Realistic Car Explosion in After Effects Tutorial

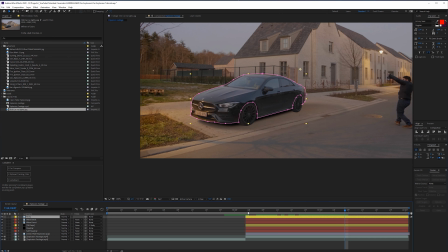(12:24)
Here the explosion is going to happen and maybe towards the end we want the shadows to be introduced so everyone already forgot about how the previous and the real shadows look like, so that's not a big problem.
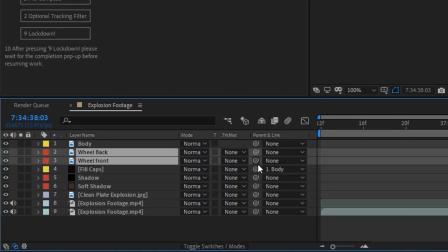(12:36)
So we're going to press T on the keyboard, click on the stopwatch for the opacity for the shadows, go a little bit backwards and set it
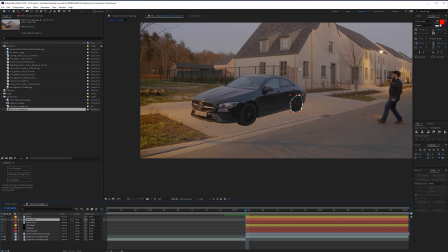(12:42)
to 0, and basically because of the explosion it's going to light up your scene so much that you're not going to see those shadows, and then afterwards they're going to come back in once the explosion vanishes.
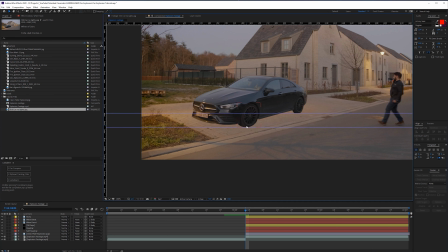(12:58)
Okay, so now we want to work on the animation for the car. So we're going here to the beginning. Obviously, when an explosion starts from the bottom out, it's going to explode upwards and give that kind of momentum on the car. So what we want to do is first, we're going to click on our wheels and parent them to our body as well.
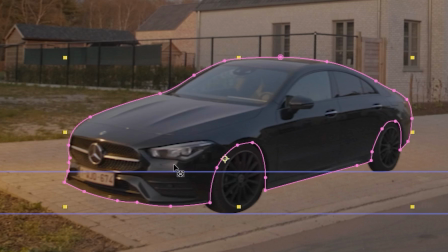(13:16)
So now if we move our body, our wheels are going to stick with it. But if we're going to move our wheels, our body is not going to stick with it. So that's what we need.
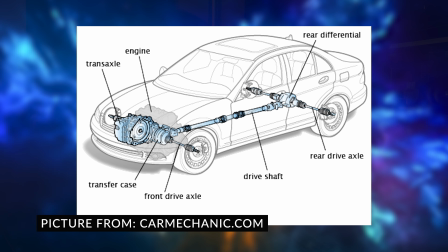(13:26)
And then we're also going to press Ctrl R on the keyboard and we can use these guides to know where our wheels have to land. So that's like right here. Our first wheel on the first one, our second wheel on the second line.
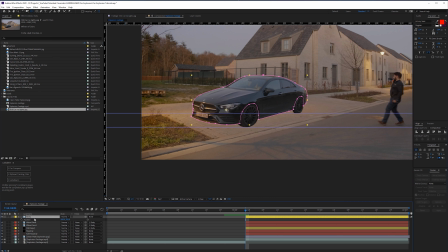(13:38)
So now what we want to do is click on our body and we're going to make sure that
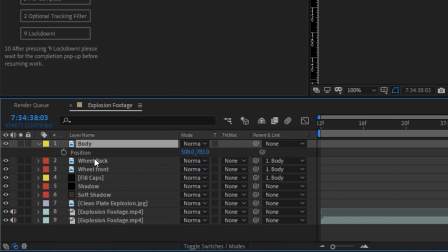(13:43)
we press P on the keyboard and click on the stopwatch just so we have the base locked here. So but before we do that, actually,
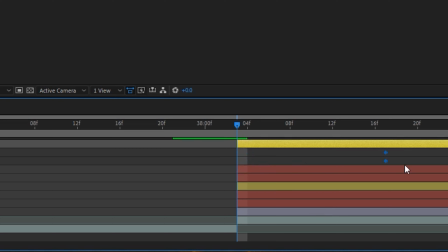(13:49)
I do want to move my anchor point by going to the pan behind tool and move my anchor point to like the center of my two wheels.
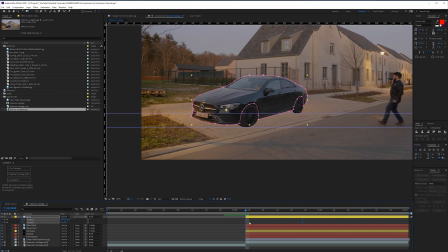(13:57)
So you have the two wheels, you have that bar in between those two wheels. You want to try and find that center, kind of just think about it. And we're going to kind of explode the cart upward, but like because the engine is heavier than the back, it's going to explode upwards from the front.
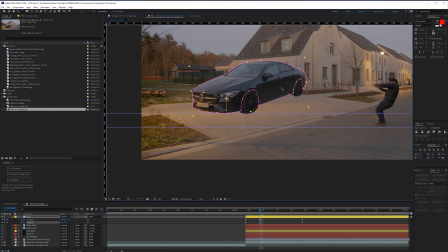(14:11)
And that's how I saw it in reference footage a lot. So that's what we're going to be using. Press P on the keyboard to see the position tag right here. Hold shift and press R on the keyboard so we see the rotation. And we're going to click and on both of these stopwatches and we're going to bring these backwards.
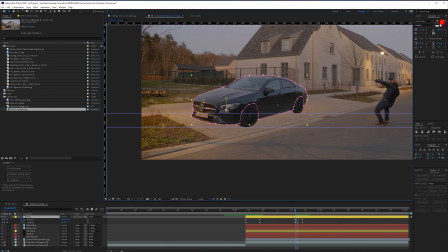(14:29)
So we're also going to bring them and actually copy them and paste them here. So we have them at this location and at this location. go one frame forward, here it starts exploding. One, two, three, four maybe. And in four frames, we want our car to do this.
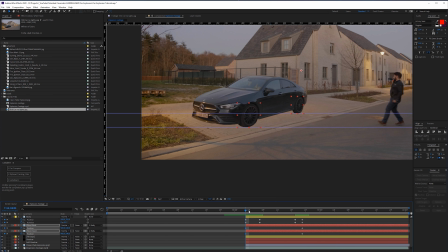(14:46)
So we're going to bring it up and tilt it over just like this. I don't know if this is too much. We're going to play with that. It's going to do like this and then it's going to come down again. But when it comes down, just before it actually comes down,
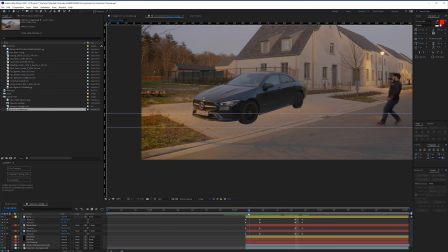(15:03)
we want this to copy and paste it right here, but bring it down more than it needs to be. But we actually want our wheels to be on the same level. So now we're going to click on our wheels here, press P on the keyboard.
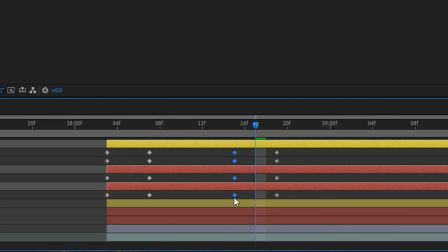(15:16)
And right here at the end, we want our wheels to be in the exact spot and at the beginning as well, in the exact spot. So we have these keyframes. Right here, we actually want these to be a little bit lower because of the suspension.
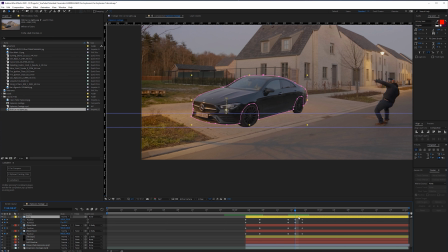(15:31)
And then they come here, they bounce up a little bit. So we want to bring them up to those lines. And now we have like the suspension kind of releasing the tension here of the wheels, flies up, bounces back down.
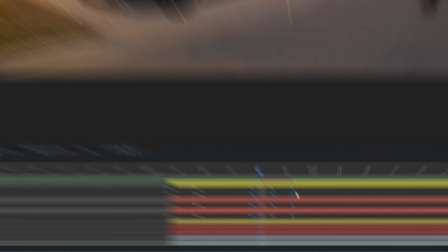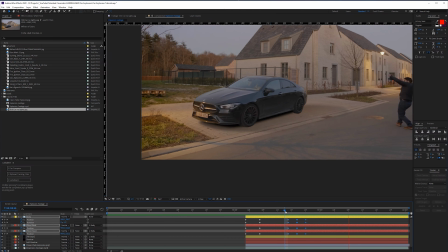(15:53)
And actually bring this over a little bit. Just copy and paste these last keyframes and paste them over here. So there we go. So we have the same value. And with that, we can kind of bring it up a little bit more than it's needed and bring these down.
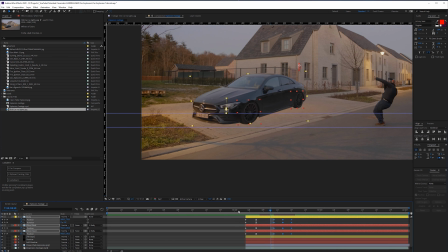(16:14)
So that way we have like a little bit of a bump. So now, of course, it's up to you to play around with the timing so you can select all these keyframes. And with the Alt key and clicking, you can actually drag them to be longer in duration. So boom, we have a nice bump here.